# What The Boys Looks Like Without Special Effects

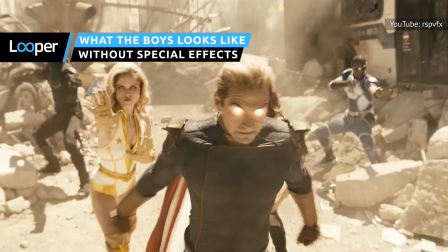0:00 You might think The Boys is put together like a lot of other superhero shows — green screen, CGI, and army of effects artists — and it is.
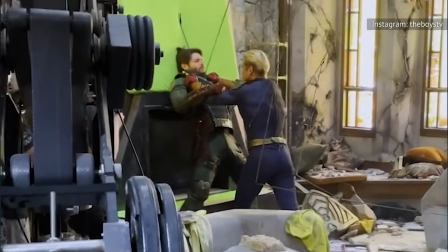0:08 But we're fairly certain the effects crew on Smallville never asked for a blood-covered d**k the size of a small house.
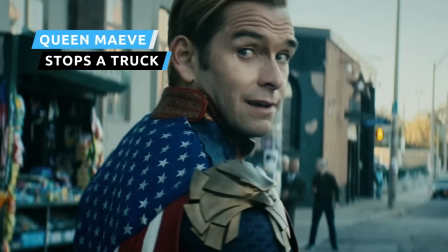0:14 Homelander and Queen Maeve's first scene shows them flexing their might in the same way you might see in a Marvel project. But unlike every single ugly-ass frame of Quantumania,
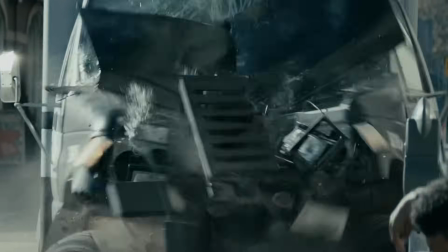0:23 I feel like I'm hugging Godzilla. the scene actually utilizes practical effects to accompany the CGI. You better believe this is a call-out, Kevin. The scene of Queen Maeve going stiff to stop an armored truck was mostly made with practical effects.
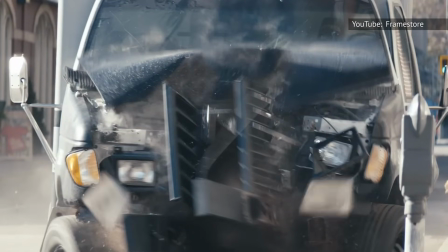0:36 The crew used wires to drag the truck into a big metal pole instead of, you know, driving a car into their actress.
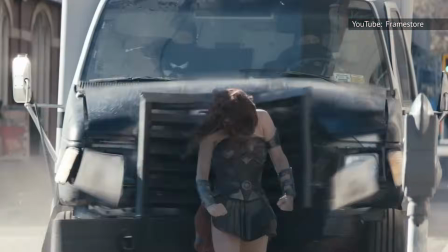0:42 They also captured a shot of Dominique McElligott jumping in front of a green screen. The two were then combined to make it look like she was the one turning the truck into tinfoil.
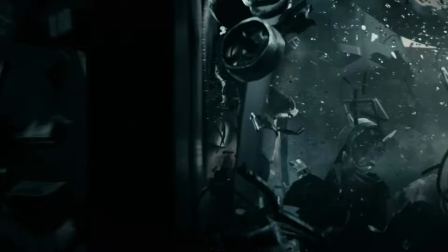0:51 To make it look like Queen Maeve was actually inside the truck as debris flew around her, the team built a special set.
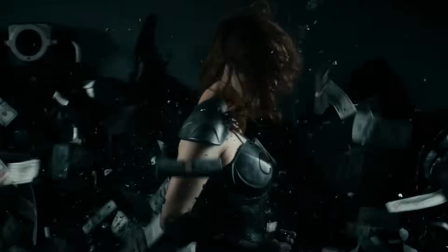0:56 The whole rig was on wheels, allowing it to be moved around the actress with a fan blue on her. Once everything was put together and debris was added with CGI, the sequence looked less like vehicular manslaughter and more like a superhero doing her job. In real life New York, standing on the edge of a curb means that you might get hit by a cyclist or the corner of a bus.
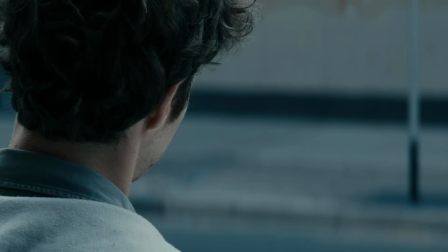1:15 In the New York of the boys, it means you might be instantly vaporized by a speedster high on superdrugs.
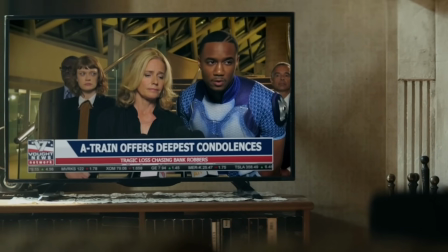1:21 So it's more like L.A.
My deepest condolences to Robin Ward's family.
If Robins never turned into human spaghetti sauce, The Boys would be a show about a reasonably happy retail worker living in a world that's slightly more interesting than our own.
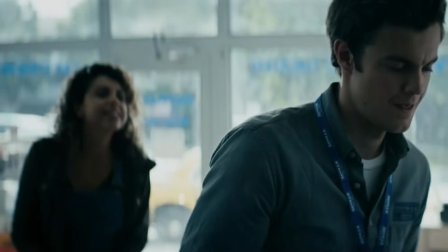1:35 I'd like to make an appointment for you to come over and lay some cable.
In order to get a beautifully dynamic look at the worst day of Huey's life,
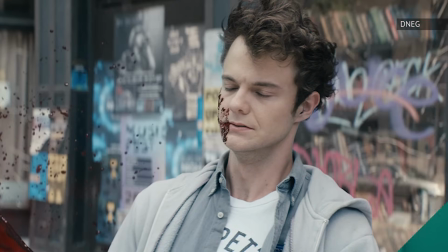1:45 the scene was filmed in front of a green screen with a phantom high-speed camera at about 500 frames per second.
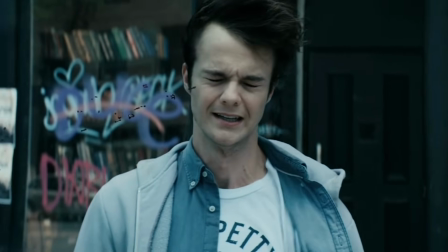1:51 For non-film geeks, that's real slow. The crew positioned the camera on a big robotic arm so they could move the camera quickly enough to get the perfect shot of actor Jack Quaid looking like he's front row at a Gwa concert.
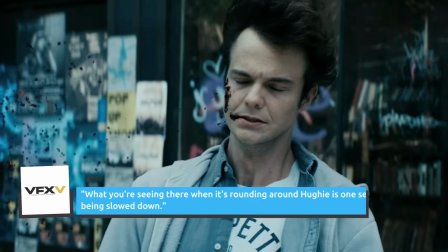2:07 Visual effects supervisor Steven Fleet told VFX Voice, What you're seeing there when it's rounding around Huey is one second of time being slowed down. As for Robin's disintegrated body and the blood splattered on Huey, the team made a valiant effort to use practical effects. Kevin Feige! But the result didn't quite look the way they wanted. They ended up using CGI rather than dumping a bucket of blood on Quaid like he'd just been crowned Prom Queen. That meant that the final decision the team made was exactly what the reign of gore should look like, as Fleet put it.
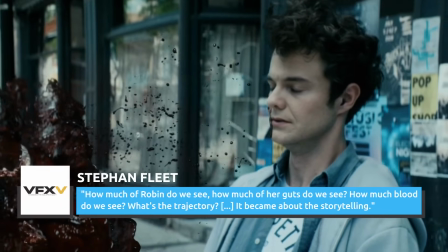2:41 How much of Robin do we see? How much of her guts do we see? How much blood do we see? What's the trajectory? It became about the storytelling. So basically, the VFX team behind the boys is Dexter Morgan.
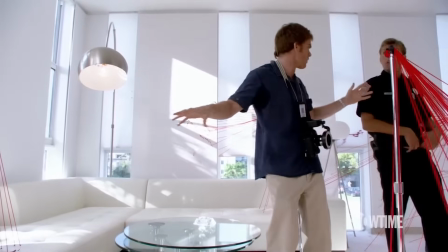2:52 Look at the blood pattern. Look at the patterns. It tells a story.
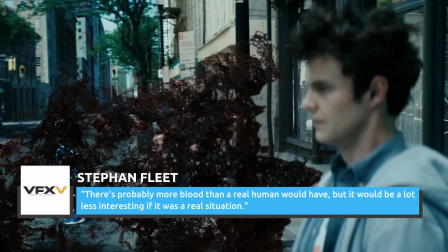2:55 Fleet also admitted, There's probably more blood than a real human would have, but it would be a lot less interesting if it was a real situation. Well, yeah, if it was a real situation, Huey would just be stuck with recurring nightmares and lifelong therapy bills.
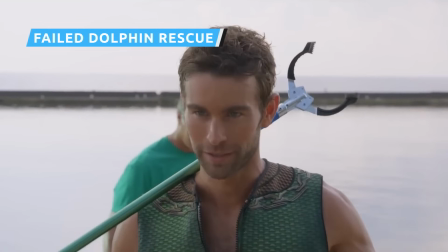3:08 As the defender of the seas and a bootleg Aquaman, the Deep loves all the animals that call the water their home.
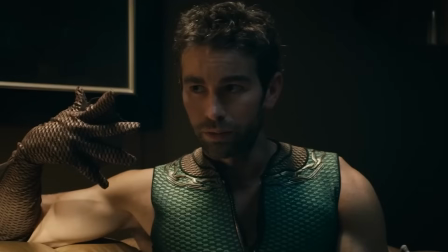3:14 He really loves them. Like, biblically speaking. Despite his best efforts, though, the Deep's relationships often end in tragedy.
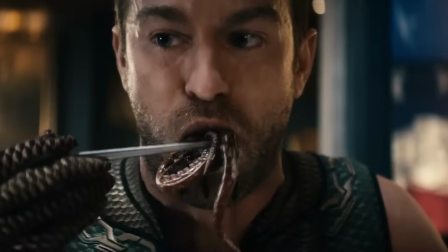3:21 He's watched several of his marine buddies die in horrific fashion, like that time in Season 3 when Homelander forced him to eat his octopus buddy Tim.
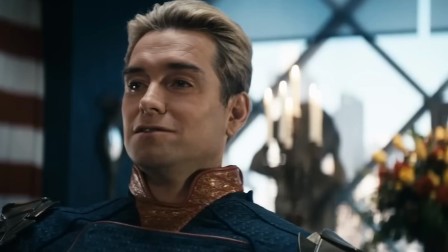3:29 Wasn't that delicious?
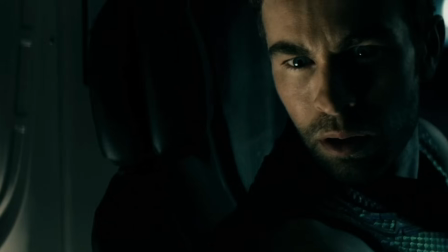3:32 Before that, though, the Deep made a splash in Season 1 when he got his dolphin lover killed during a botched aquarium escape. Dolphins are the ocean's assholes in general, but this one in particular was kind of a sex pest.
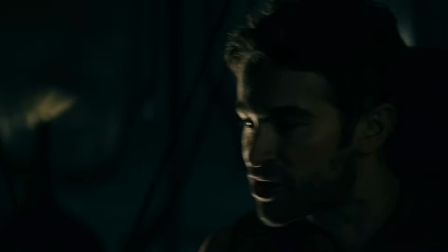3:44 Okay, okay! If I just touch it, will you shut up?
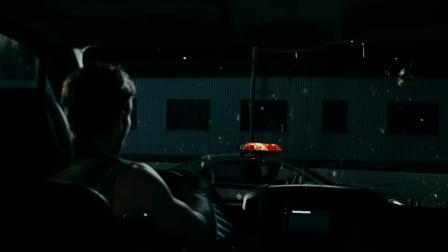3:48 When the cops surround the Deep's truck, he hits the brakes, flinging the horny mammal through the windshield like it's an aquatic final destination. A passing truck then finishes the job by notching what might be the first recorded case of dolphin roadkill.